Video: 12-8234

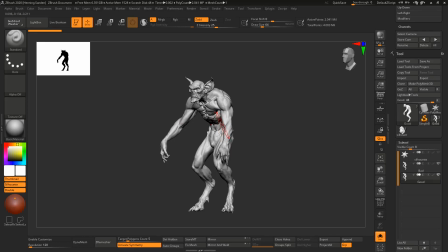[0:00]
Good silhouette is absolutely essential when it comes to really any kind of shape creation. It's really the first thing you're going to be reading, and it makes a tremendous difference. So, in this chapter, we will focus on silhouette. We'll talk about how you can actually view the silhouette properly in ZBrush and how you can evaluate it.
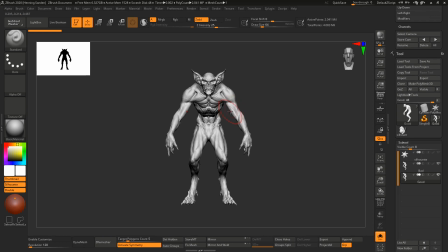[0:18]
And then we'll take a model, which is not super good, and we'll make it a lot better when it comes to the silhouette.
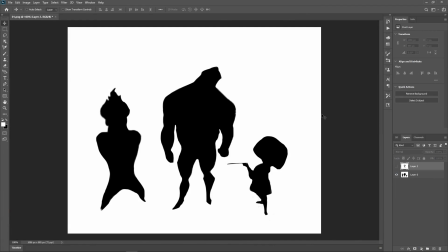[0:23]
One of the key reasons why silhouette is so important is because it allows you to recognize the characters right away. Can anyone guess who these three characters are? Immediately, if you're familiar with The Incredibles, you can see this is Cinder, Mr. Incredible, and Edna Mode.
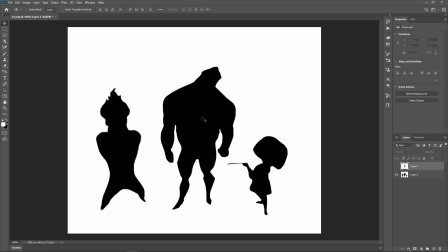[0:40]
There's just no doubt you're not going to confuse Mr. Incredible with Elastigirl or anything like that. So, immediately, you read who the character is. Even this character, where the silhouette in this case isn't actually like great in terms of the pose.
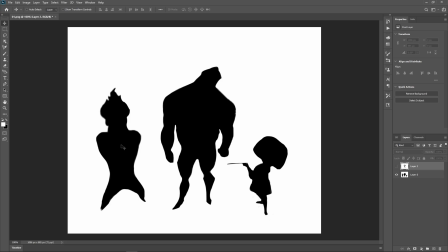[0:54]
It doesn't have arms because the arms are forward. This was just a crappy angle I found. But even here, there is just no doubt at all who the characters are. You also read who they are as well just from the silhouette. You can tell that Edna is more of an arrogant character. It's almost like you can tell that she's a fashion designer just by the pose.
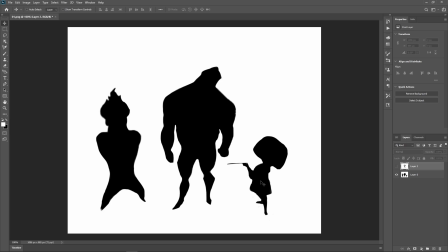[1:13]
You can almost imagine Brad Bird's voice on her just to just who she is as a character without even having seen the movie. Then you have Mr. Incredible. You can kind of see his slightly down-to-earth posture, but he's also really strong, but also maybe he's gained a few pounds here and there.
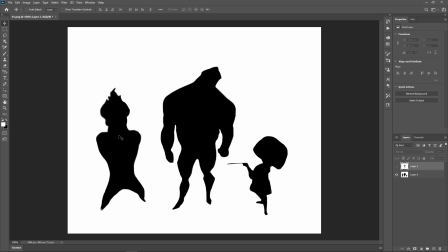[1:31]
And then you have this guy, which, again, bad angle, but you can clearly tell that he's maybe more of a bit of an agile character, and he's maybe a bit flexible with what he's doing or going around, and also he has spiky hair. He just doesn't read as a particularly good character. This reads more as a bit of a villain to me.
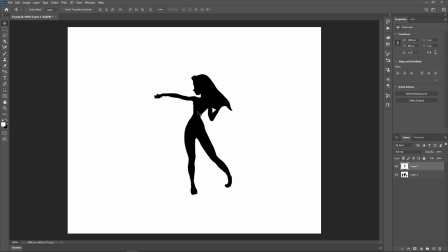[1:49]
Then we also have this character, which I believe is also a Disney character, but an early maquette I found, which I just made a silhouette from. So the point here isn't necessarily so much that you get who the character is,
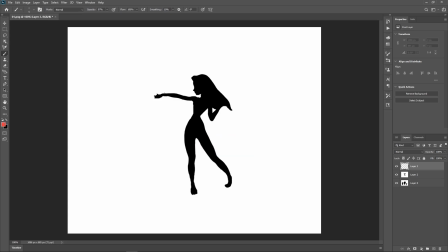[2:01]
but it's more, do you get the appeal of the character? Even here you can see that there's a lot of gesture going on, just like going around into the character. So this is based on a clay sculpture, so and it's not the best angle I found, but even so you can still read who the character is.
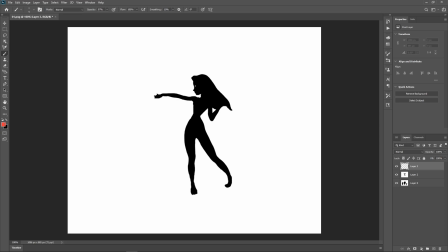[2:19]
This is a young, beautiful woman who is probably dancing or doing something like that, or there's a magic power shooting out of her. At least it's a nice dynamic character, and you can kind of infuse a personality into her just by this.
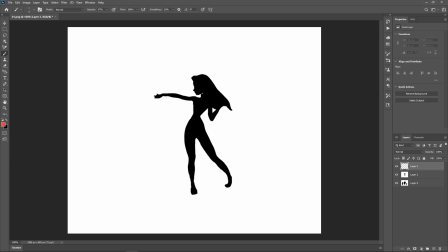[2:35]
You can tell she's not in her 60s, and you can tell it's not a man in his 40s, and it's not a child. You can just get a lot of character just from looking at the silhouette. Which brings us to ZBrush.
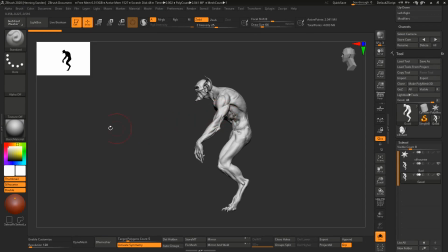[2:47]
So here we have the trusted example of good and bad. We will check out the silhouette in ZBrush, and there are a few ways of doing this. First one is, if you're using ZBrush 2020, you can easily do that up here. I've also made a little button in my interface, so you can enable the thumbnail, and you can also just change the silhouette on and off.
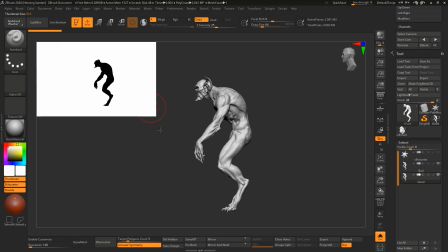[3:05]
And you can just drag it on and off, or drag the size up and down to make it bigger.
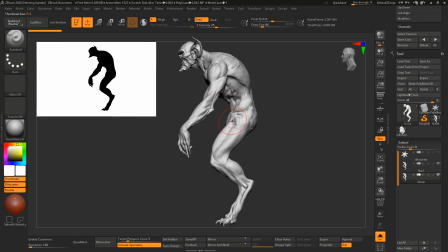[3:10]
So an easy way is simply just to do this. Make sure you are in ortho view, meaning that perspective is off, because otherwise you can see that the silhouette changes, and it's a lot easier to read the silhouette. Because otherwise, if you're doing something like this, it's a bit hard to see, like, oh, it looks like his arm is way thicker than it is, and you can make the thigh look giant just from this.
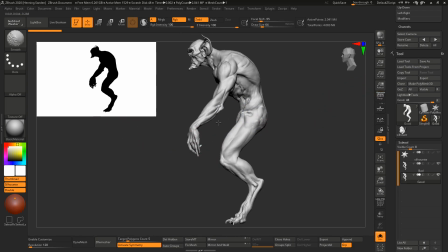[3:28]
So you want to really be in ortho view when you're evaluating the silhouettes.
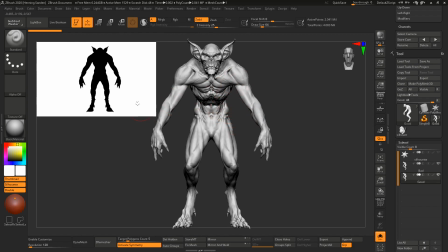[3:31]
So now you can clearly see the silhouettes, and you can also see that I've paid some attention to the silhouette when I was doing this as well.
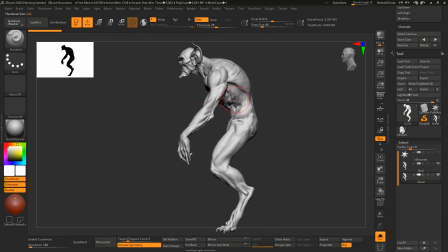[3:38]
We can also check the silhouette directly in the viewport itself.
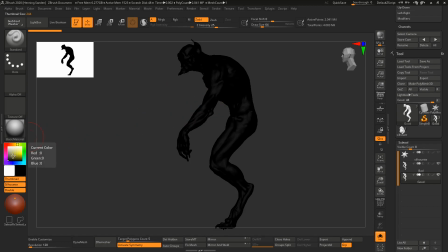[3:43]
We can do this if we just change the color to black. You can see that now that there is some specularity.
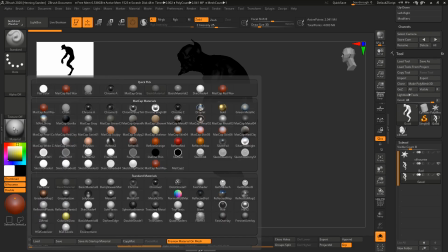[3:48]
So what we can do, we can change this to a material without any spec, at least lower spec.
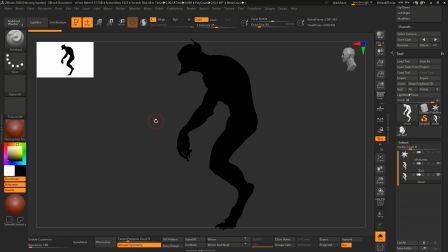[3:53]
In this case, the red wax is actually good. I mean, this is the worst material on earth, but it actually serves a purpose for this specific example.
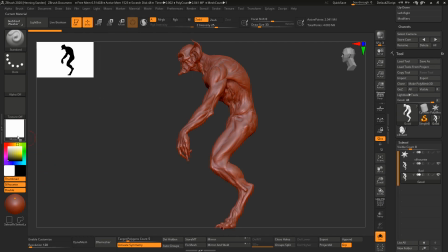[4:01]
If you were to choose the flat material, this also works on flat color. But if you have it pure black, it doesn't.